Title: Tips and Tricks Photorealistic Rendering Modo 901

Just bounce to
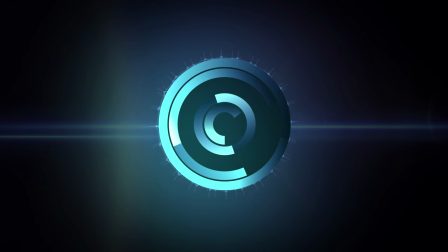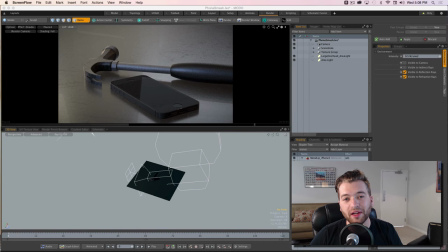[0:06]
this. What's up, everybody? Welcome back. My name is Brandon Clements, and in this tutorial, we're going to take a look at doing CG photoreal renderings inside of Modo 901 and how to actually set those up, how to light them, and actually take them into a compositing software afterwards and improve the look and feel of those renders.
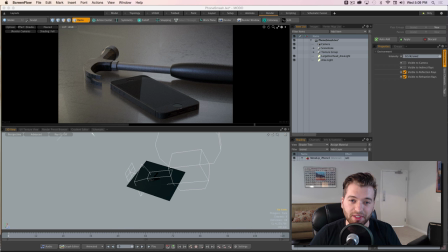[0:23]
So without further ado, let's go ahead and jump in and see how we can do this. So if we take a look down here in the 3D view,
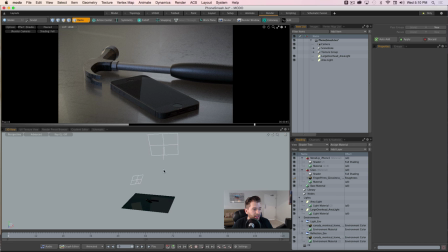[0:29]
I've went ahead and set up two area lights, and you can see how they're actually casting into the scene in the preview window. But when I go ahead and create any scene, I think of what's the most appropriate way to light this scene, or what's the most practical way of lighting this scene.
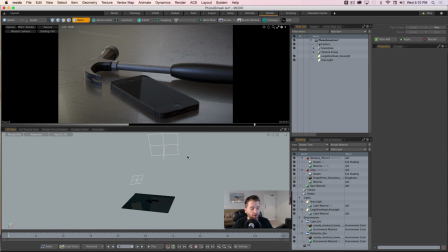[0:46]
And I think about, like, maybe it's on a movie set or on like a film set, or, you know, how we would light for photography. I think of it in the most practical way possible. So I'll go ahead and walk through some of the ways that I thought about lighting this scene.
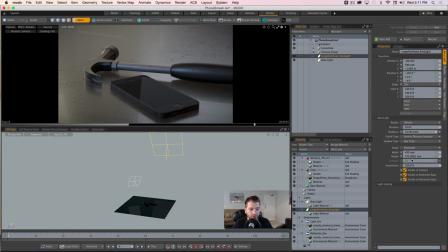[1:00]
This large area light here, you can see some of the settings that I've used. It's pretty big. It's, you know, visible to camera, reflection and refraction rays, just like every light is, and has an inverse distance squared falloff type,
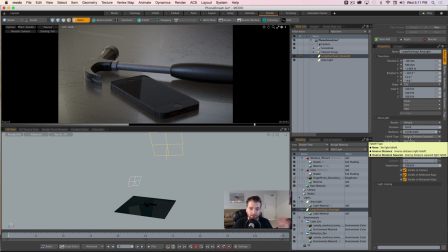[1:15]
which means that it actually decays as the light is projected into the scene, just like a real world light. And the radiance is set to 3, so it's not that bright, but since the area is so large, it's actually you know, a kind of a balancing act between intensity and the actual size of the light.
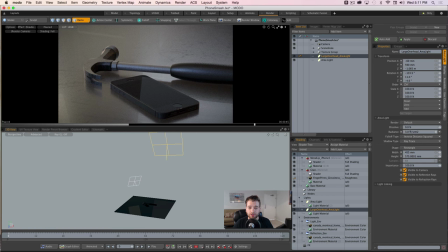[1:32]
So if you have a small light, you'll probably need a larger intensity to actually throw it into the scene. And if you have a large light, you'll need smaller intensity to actually throw it into the scene, because it's just it's contributing overall a lot more to that particular scene that you're in.
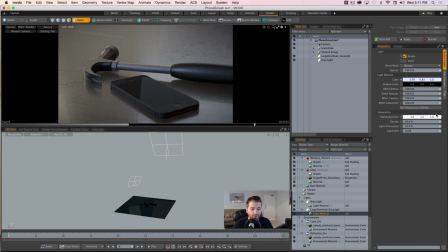[1:48]
So we can go ahead and look at the light material, and I kind of treated this as like a large window light.
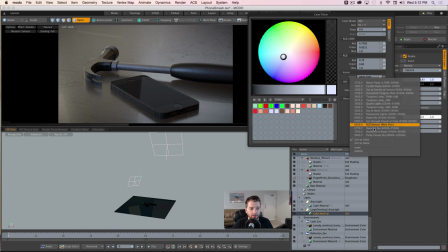[1:54]
So if you click on the color and then you click on the Kelvin scale, you can choose what light color you would actually like to use. And this helps me a lot as in thinking, like, on set, what type of light,
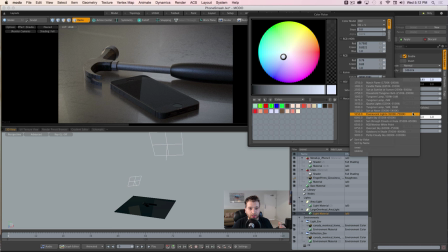[2:08]
what type of temperature that light's going to be set at. You know, is it a disc? Is it a large rectangle light? And then we go ahead and choose the color. So try to think of it as lighting practically.
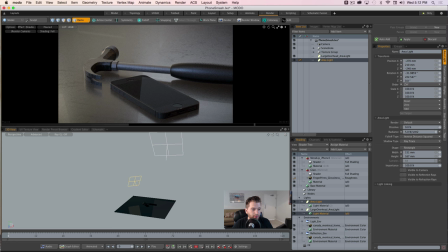[2:20]
And then this light over here is pretty much the overall direction of the shadows. You can see, if we go ahead and select its light material and the color,
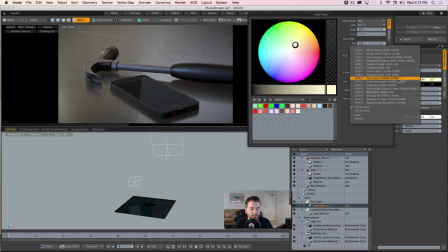[2:31]
it falls into this sun at noon temperature.
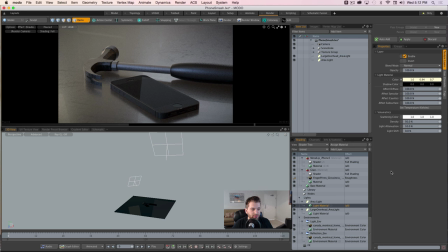[2:35]
So it's more warm and it's smaller, so it's creating more sharp shadows, in that the large light is just kind of an overall diffuse type light. It's creating these very soft shadows. So that's one thing to note when you're actually choosing area lights,
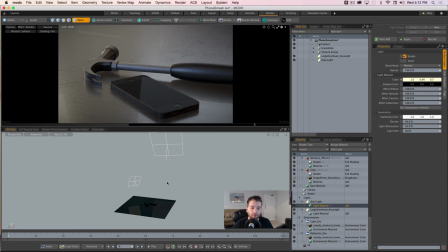[2:51]
is definitely think about the size of those lights, because it will affect your scene dramatically depending on how large or how small it will be. And then another thing that I like inside of Modo is the way you can set up environments. And I'll leave a link in the description to the artist who supplied these HDRs. They're really awesome.
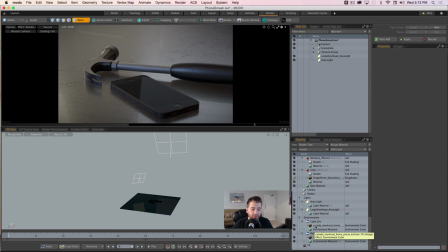[3:11]
He's went ahead and tone mapped everything, and the intensity of these maps are so bright that it gives you great caustics. It gives you amazing burnt-in reflections, which kind of gives that photorealism look. So I use HDRs as more or less as a fill,
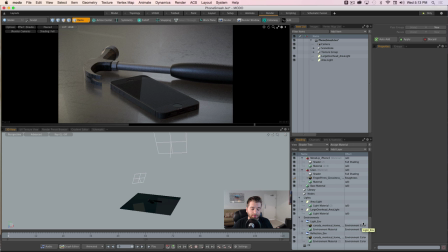[3:28]
because if I have two large sources, or I have two sources, it will kind of clean up that GI and it won't be as noticeable. So I'll get kind of faster render times, and overall it will just help contribute that complex lighting that I miss from just having regular old CG lights into the scene.
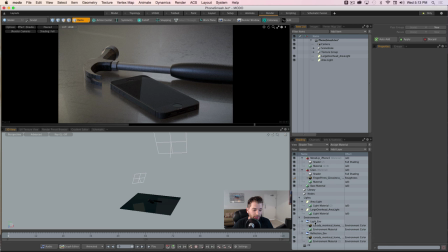[3:45]
So let's go ahead and take a look at the light environment. It's just set to, you know, 0.5, half of the default, and is visible to visible to indirect rays. It is not visible to the camera. So this is actually just setting the tone and the color into the scene.